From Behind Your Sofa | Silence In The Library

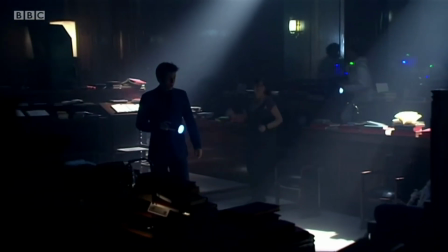Moffat however makes sure for this death to land harder than it would with some rando as he lets the audience sympathise with her as a character.
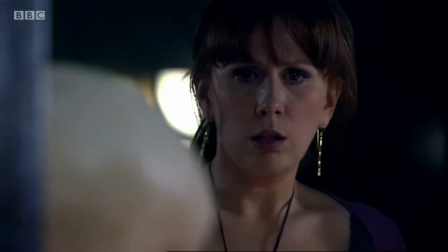Somebody wants to do well and means well but is held back by her intelligence or lack thereof.
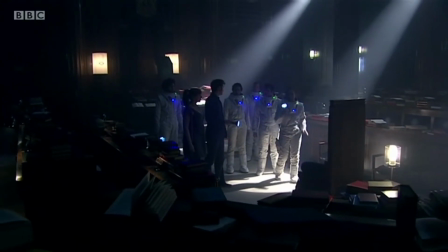The scene where her body was found was also added to the script last minute due to it running short as I imagine
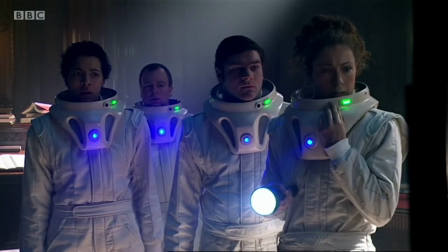she would have just been caught in a hit and run incident but again instead of some filler the scene builds towards raising the stakes for the final act of the story
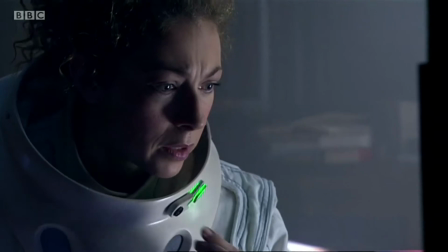and further demonstrating the immediate stakes of characters by introducing the after image concept.
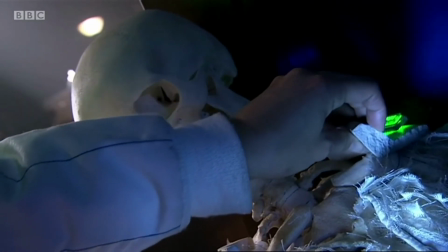I wonder what the scene would have been like before being rewritten,
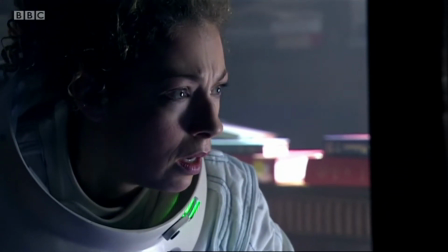because it's responsible for this introduction of the after image, which I'm also a fan of this device because it adds world building to this time period,
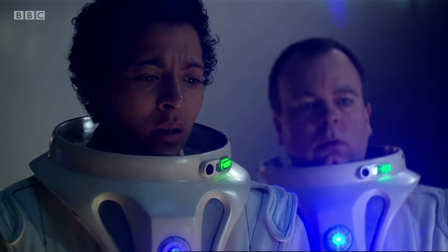but also making it seem more alien. It's something we can relate to, but something we don't have.
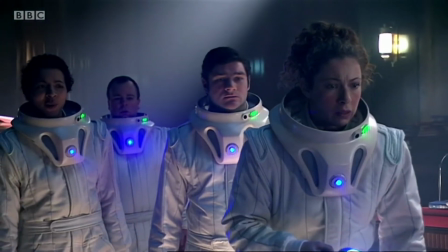One of the characters are used to watching their loved ones the grain in front of them to the point where they are just cracking jokes,
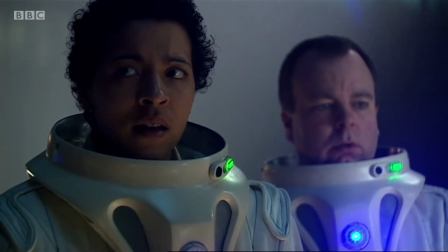but luckily Donna is here as the perfect audience surrogate to give this moment the levity it needs to balance the world building and also its emotional impact.
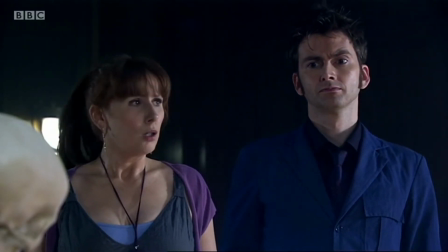Also, a quick side note to talk about the direction, the pullback shot of the characters looking at the gnarled skeleton is spine chilling,
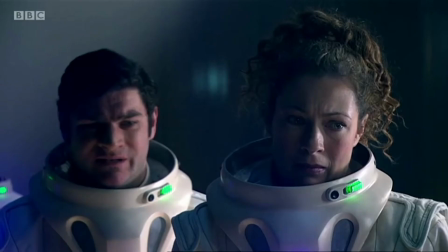especially the way in which she is saying ice cream, and it's also an almost inhumane way to die as she is robbed of her ability to even scream.
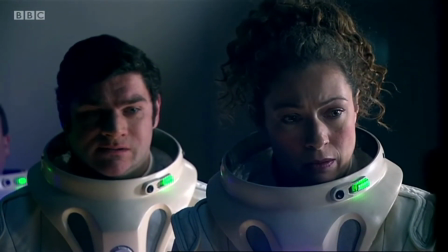She is sent to a presumably torturous afterlife. The only real problem with this ending to the Vashinarada to the whole story in which the way
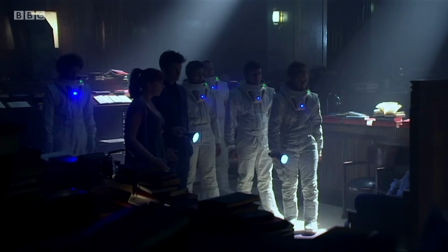to destroy them is that it's too satisfying because there's
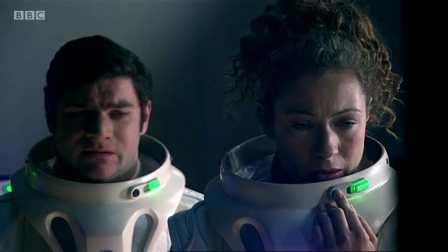no new or creative way to combat or beat them after you've shown them do this
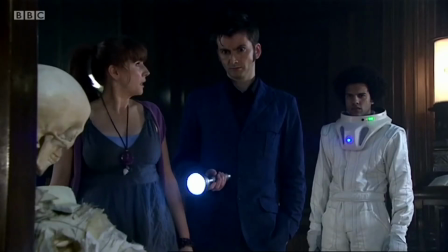something this harsh and this damaging only to then destroy them
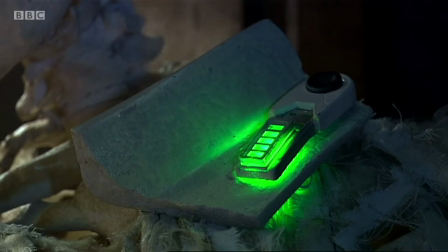with something that really would have taken a lot of work making another story or a sequel is more or less an imaginative impossibility i
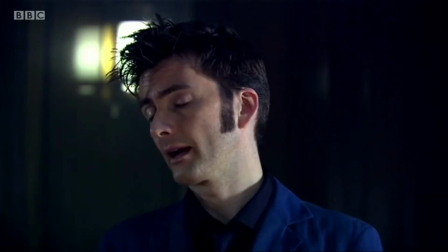mean i know big finish did some stories with them which i haven't listened to because come on look at the prices but also because i haven't heard overwhelmingly positive
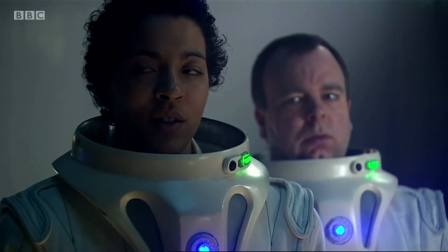things about them but anyway that's enough of part one and
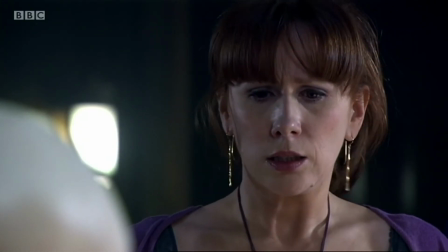that isn't everything that this story does to terrify you let's jump forward and look at how forest of the
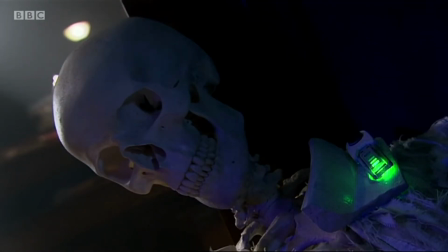dead manages to make seemingly ordinary play parks and family living rooms the place of
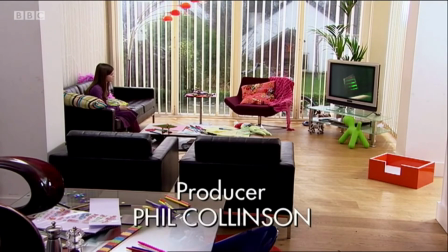nightmares so the side plot opens with cal watching
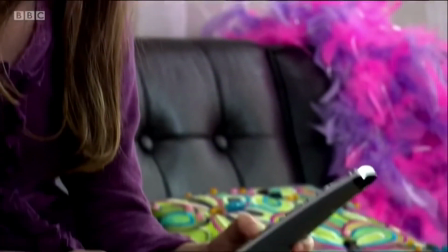the episode we are also seeing on a standard television essentially we are seeing the same story on a television on a television which is always fun.
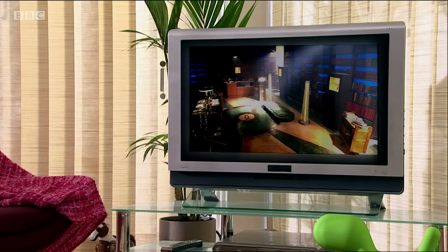There's also a brilliant attention to detail in this scene which I don't see brought up enough and that is when she
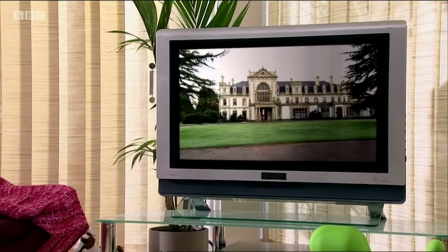is flicking through the channels and watching the different events play out the music in the background also changes.
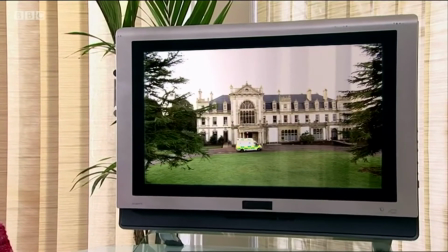When we're in on the doctor and co we hear a fast-paced action theme but when we see different and quiet bits of the library there's an atmospheric jingle in the background.
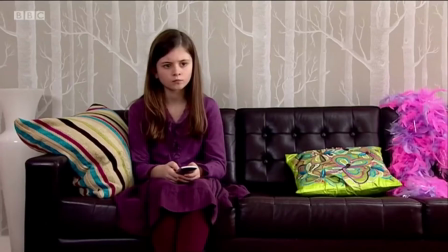When we see Donna being dragged into the mental hospital, we hear simple yet somehow unnerving light-hearted drama music.
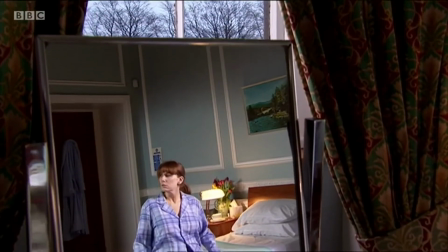Starting Donna's story off in a mental hospital is a great way to make the audience feel uncomfortable, because they don't know what kind of things may have happened to Donna in order for her to end up here.
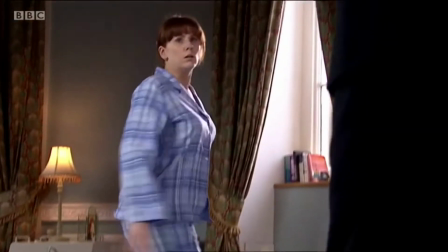And because we see everything from the editor's intended point of view,
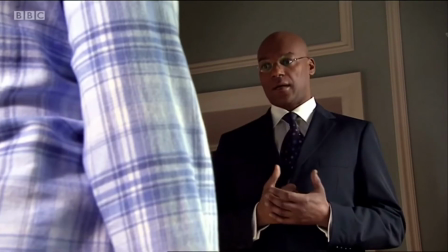the instant cuts cutting out different bits of time don't really make as much sense for Donna, as to For us, they end up on the cutting room floor,
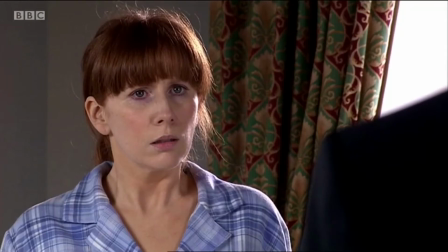but for her, they're an immense lack of normality.
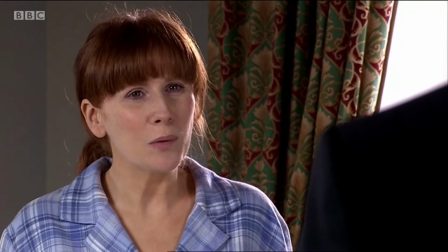This is interesting because it almost makes the editor's hand, who is present in every story, a sort of villain as we want Donna to stop feeling disorientated and afraid.
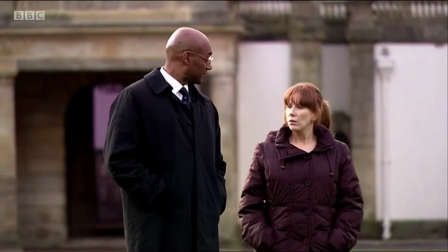But in doing that, we are going against a very false and is controlling the story that we are watching.
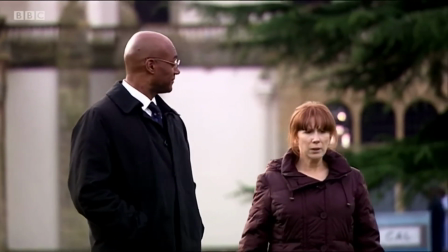To say this is fourth war breaking is an underestimate. It's bloody fourth, fifth and sixth war breaking.
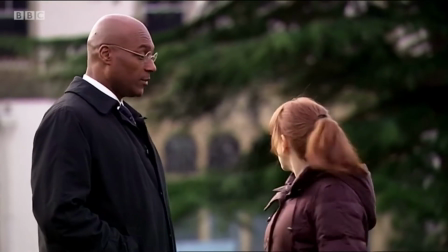But this isn't the end of it. not even close as things get worse after the time jump which
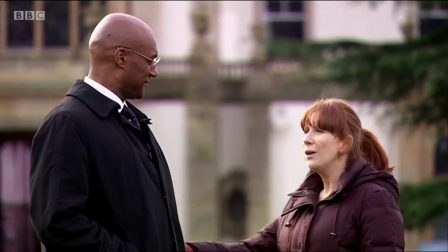Donna has now settled and had kids with a house and a husband on the space of a matter of minutes.
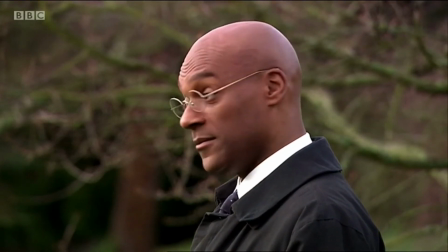Again for the audience this is no different to an ITV hospital drama but Donna is aware of these cuts and feels the jumps every time they happen.
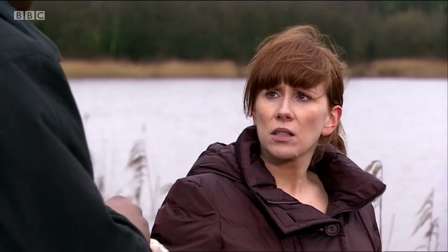However she can't say anything because that is clearly what made her end up in the hospital to begin with.